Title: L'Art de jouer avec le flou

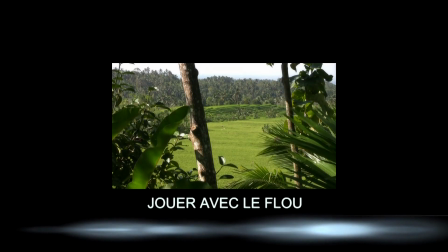(0:23)
On peut jouer avec le flou de mise au point qui s'obtient de deux façons.
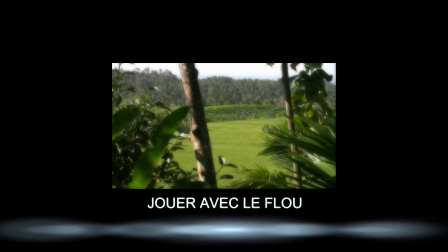(0:27)
Soit d'emblée, au tournage, en manipulant l'objectif, soit dans un second temps, au montage, à l'aide d'un logiciel de montage. Le flou peut ainsi être utilisé dans différentes situations, pour la plupart ludiques.
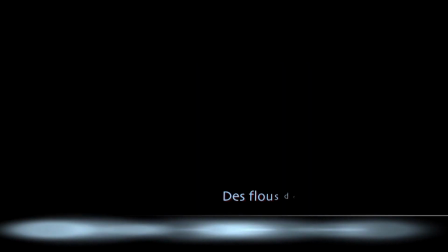(0:41)
Voici trois premiers exemples de flou avec lesquels vous pouvez composer.
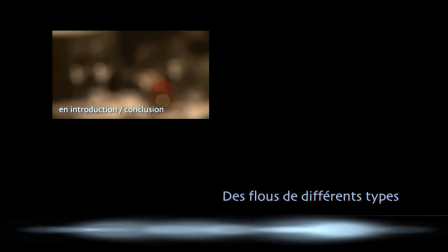(0:45)
Le flou en introduction-conclusion permet de commencer ou d'achever une séquence de façon artistique.
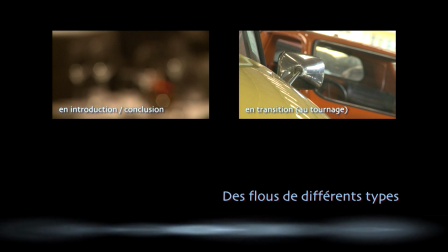(0:53)
Le flou de transition au tournage sert à enchaîner deux ou plusieurs séquences en entrée ou en sortie avec l'aide d'un flou.
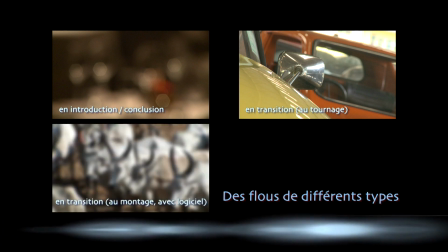(1:02)
Troisième exemple, le flou de transition au montage s'apparente au flou de tournage mais nécessite d'utiliser un logiciel.
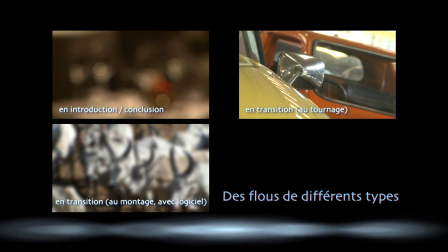(1:09)
Ce logiciel doit être capable de flouter progressivement une séquence.
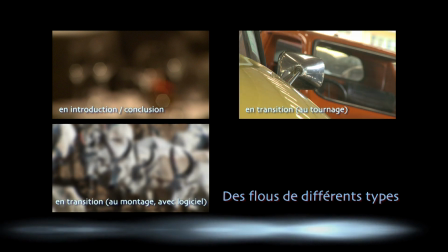(1:13)
Voici plusieurs exemples.
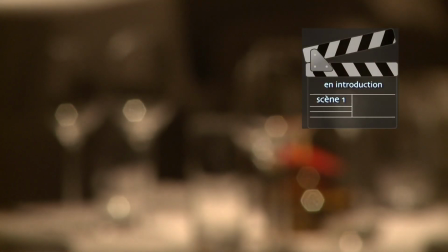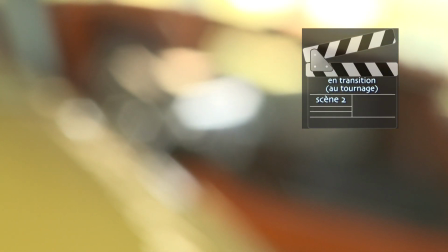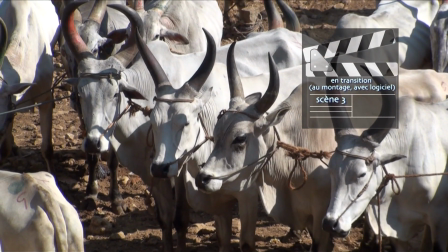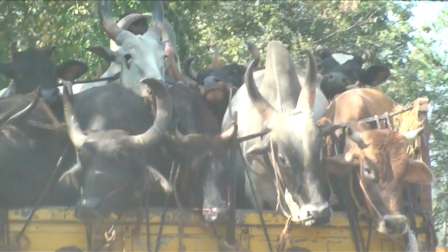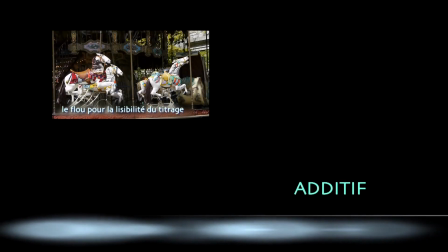(1:54)
Un autre usage consiste à mettre à profit le flou pour améliorer la lisibilité d'un titrage.
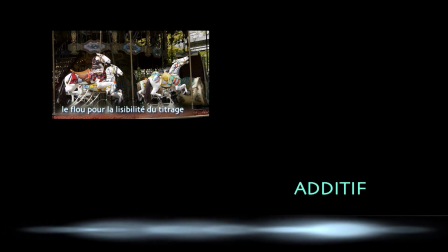(1:59)
Cette technique, possible au tournage si on l'a anticipé ou sinon au montage, permet de faire ressortir un titre ou un sous-titre qui sinon ne serait pas lisible.
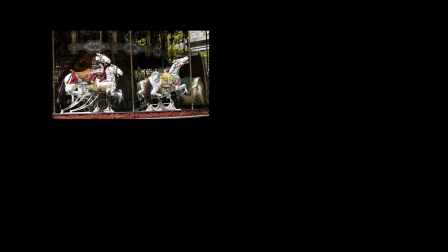(2:09)
Démonstration.
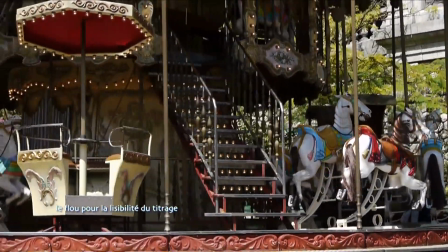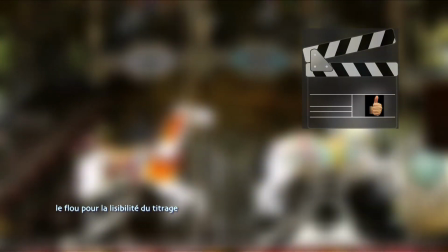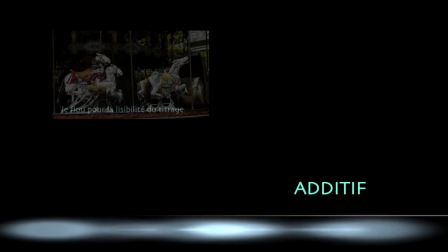(2:23)
Autre possibilité de flou, le rack focus.
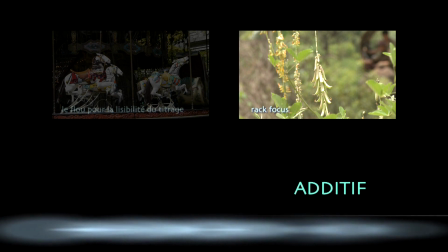(2:26)
Sous ce vocable un peu barbare se cache la faculté, sans bouger le cadre au téléobjectif,
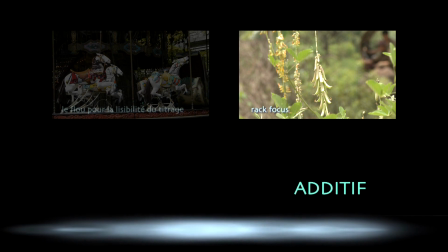(2:32)
de déplacer la mise au point, le focus, d'un arrière-plan vers un avant-plan ou vice-versa.
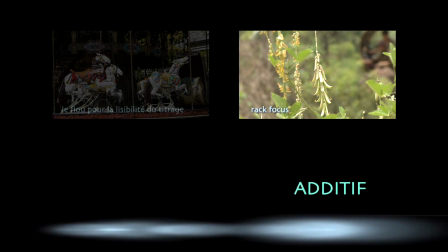(2:39)
Ainsi, on établit une relation d'un sujet par rapport à un autre. Cette relation peut adopter deux formes.
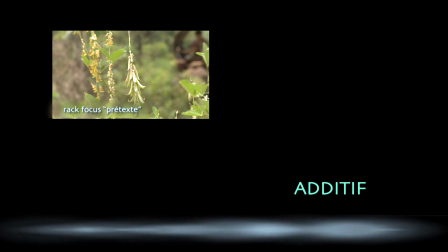(2:45)
Dans un premier cas, on établit une relation assez vague entre les deux sujets, c'est un rack focus prétexte.
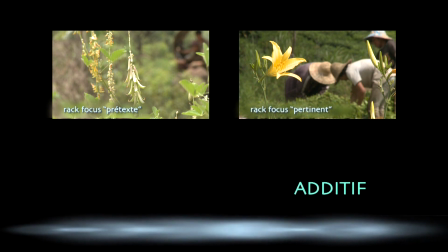(2:52)
Mais on peut aussi favoriser une relation évidente entre les deux sujets, c'est un rack focus pertinent.
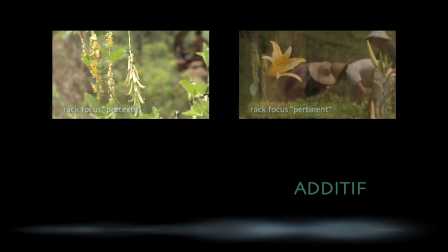(2:58)
Quelques exemples pour mieux comprendre.
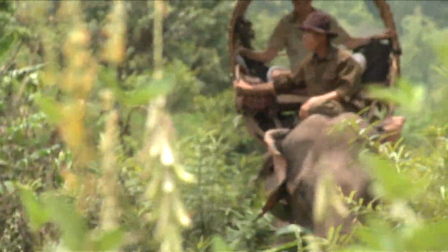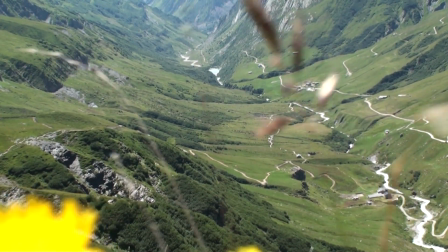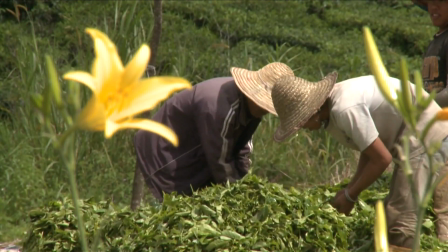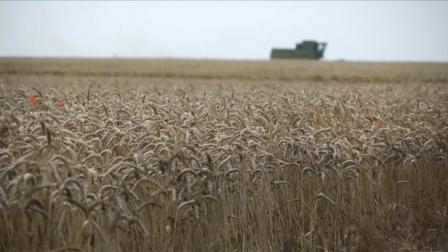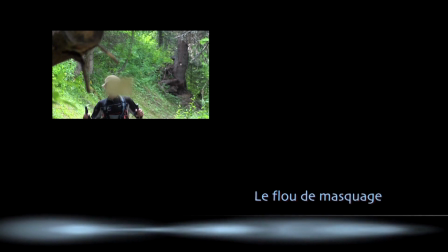(3:49)
Plus connu que le rack focus, le flou de masquage s'avère bien pratique.
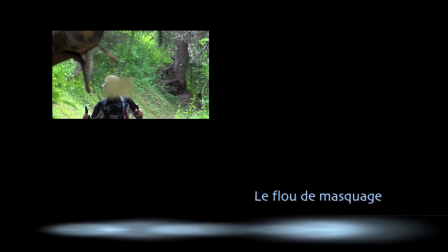(3:53)
Comme son nom l'indique, le flou de masquage vise à superposer un cache flouté sur une zone précise de l'image.
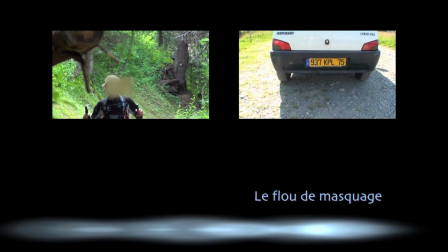(4:01)
Ainsi, on évite qu'un visage ou la plaque d'immatriculation d'un véhicule puisse être identifié et on se protège ainsi de tout problème légal.
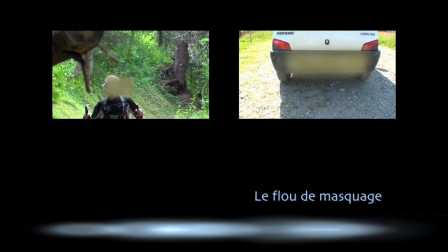(4:10)
La difficulté est de suivre le sujet à flouter lorsque celui-ci est mobile.
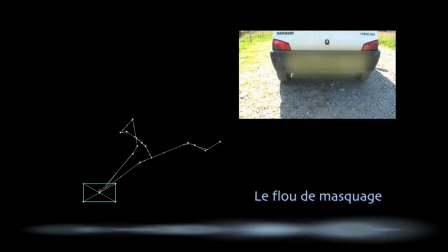(4:15)
Mais on y parvient en paramétrant le masque de telle façon qu'il suive la trajectoire du sujet. Voici le résultat obtenu avec un coureur à pied.